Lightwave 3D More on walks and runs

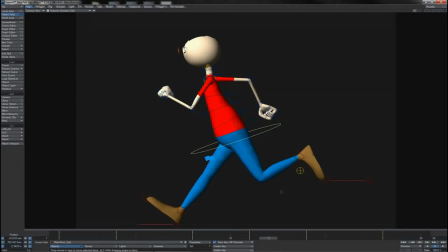You can also notice in this character that I've reversed the action of the spine slightly,
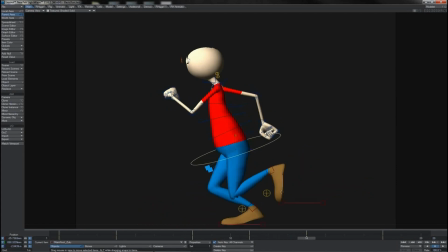so you'll see that as he comes down and takes his weight, his spine is pitching upwards as he's trying to maintain his balance,
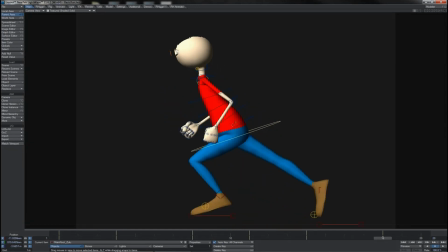but then as he thrusts himself forwards like this off of the trailing leg, he pushes his spine forwards as again a way to keep his body momentum and his weight travelling forwards.
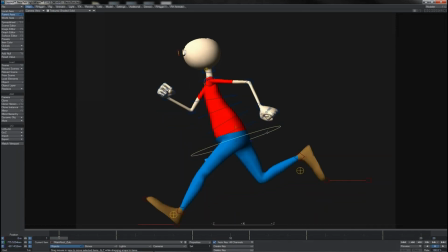What you can also notice in this example, and just so as you know, this is all linear keys at present, I haven't done any kind of spline work on here, is that the arms have a much more rigid tick-tock to them. So you'll notice that the arms come up, hold their pose for a couple of frames, then swing back the other way,
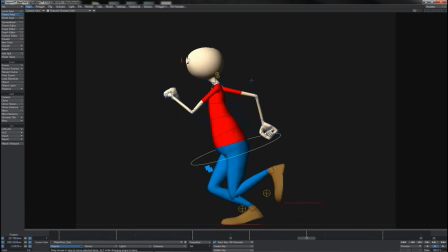hold that pose, swing, hold, and so on.
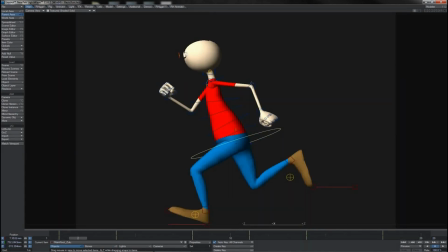And again, in this example, because he's really sort of locking those arms in and powering them along, there's no overlapping action between the keyframes on the elbow and the keyframes on the shoulder. Although, of course, that's not to say that there wouldn't be in every single run.
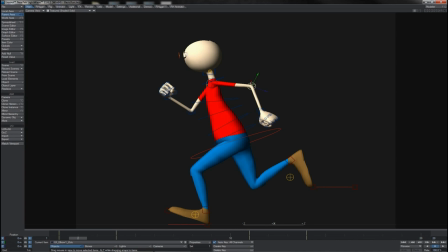Just like walks, runs will be slightly different from point to point and character to character.
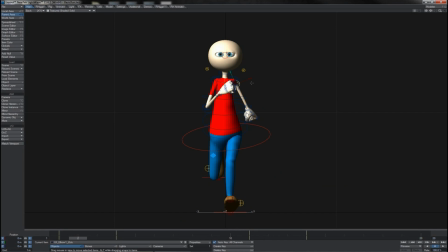The other thing that is an important characteristic of any run cycle is the stability that you get from the added speed. It's kind of like being on a bicycle. If you just, try and push a bicycle along very slowly, then it's highly unstable and you tend to tip, to the side one way or the other.
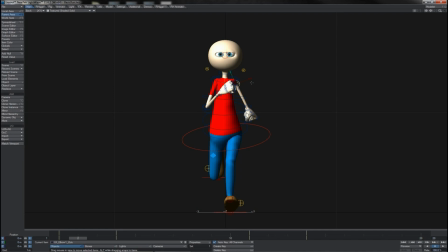However, once you actually get up speed and momentum on a bicycle, it balances very well on two wheels. It's not prone to tipping over sideways. And the same is true for any kind of body travelling at speed, whether it's a person or a bicycle or a freight train. Speed and forward momentum creates stability.
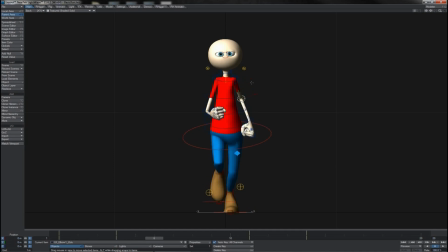As such, what you can notice is that while we've still got the side-to-side action taking place on the hip, it is much reduced. We're by no means going as far side-to-side as we would do in a walk cycle. The body is much more balanced whilst it is moving.
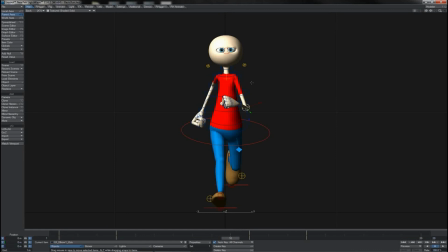As such, as you start to accentuate the side-to-side motion, let me just do it here by way of example.
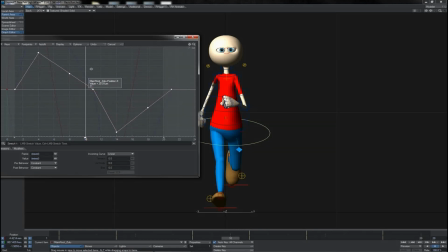I'll just grab the X keys of that root item here and scale them really quite a lot to really, push it out and accentuate what's going on here.
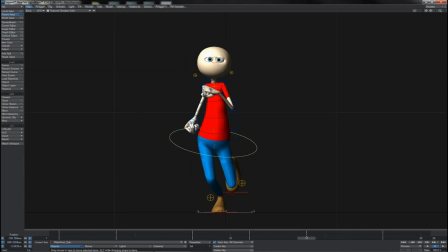We'll take it to that point where at the extreme his root, his hip is pretty much right over his ankle. Then what we see is it starts to look far less natural. It is in fact looking quite unbalanced.
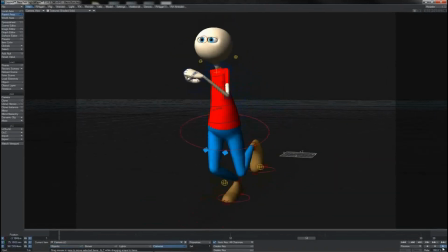He's pushing too much in his side to side. Of course, if you're a more cartoony character, you might be getting away with this.
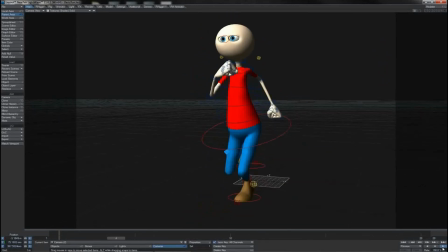You might have him sort of leaping side to side rather than just, forwards in each run.
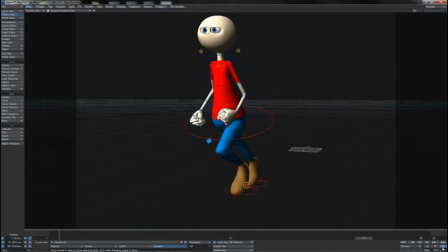If you were doing a more exaggerated, overly cartoonish walk cycle or run cycle, But generally not. You keep this greater level of stability in the body so the spine isn't flipping around as much. The hips aren't slinking side to side as much.
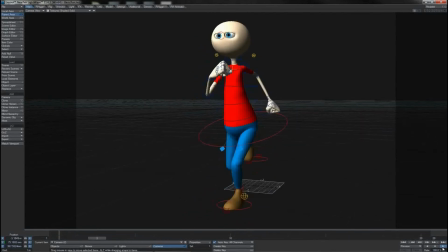Also, of course, you wind up with what looks overall to be in slightly smoother motion.
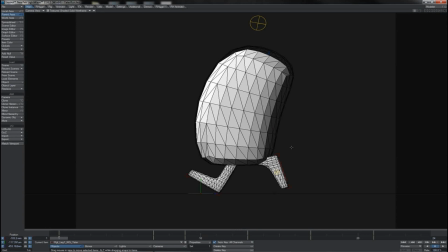But of course, you must remember that character variety plays into it an awful lot as well, and the design of a character's body or anatomy will make a big difference on how they need to move. Take this little fella, this little potato guy. I mean, look at his legs. He doesn't even have knees.
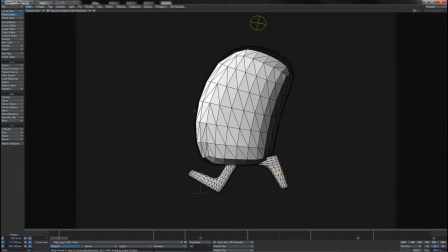His legs just sort of pop in and out of his body like this. Yet, there are certain things that we take from the general walk cycle mechanics.
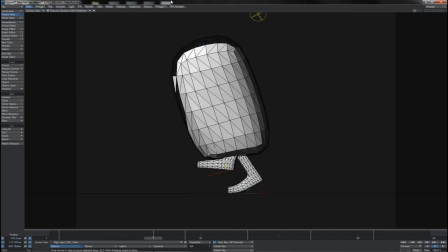Notice that as his trailing foot comes up off the ground, it comes up fast.
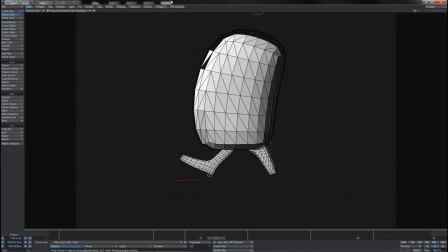Then as it pushes forward to come into the contact position, it travels slow.
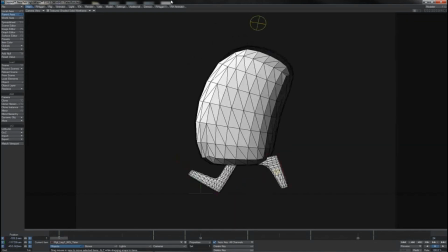But of course, we get this little overhang where the foot comes forward completely before it makes its contact.
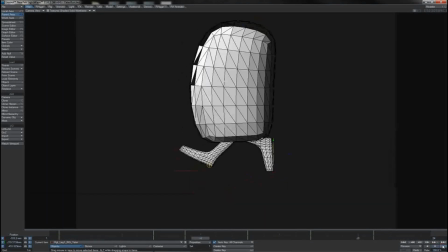And what we wind up with is a little cycle that looks like this. Very basic, very cartoony.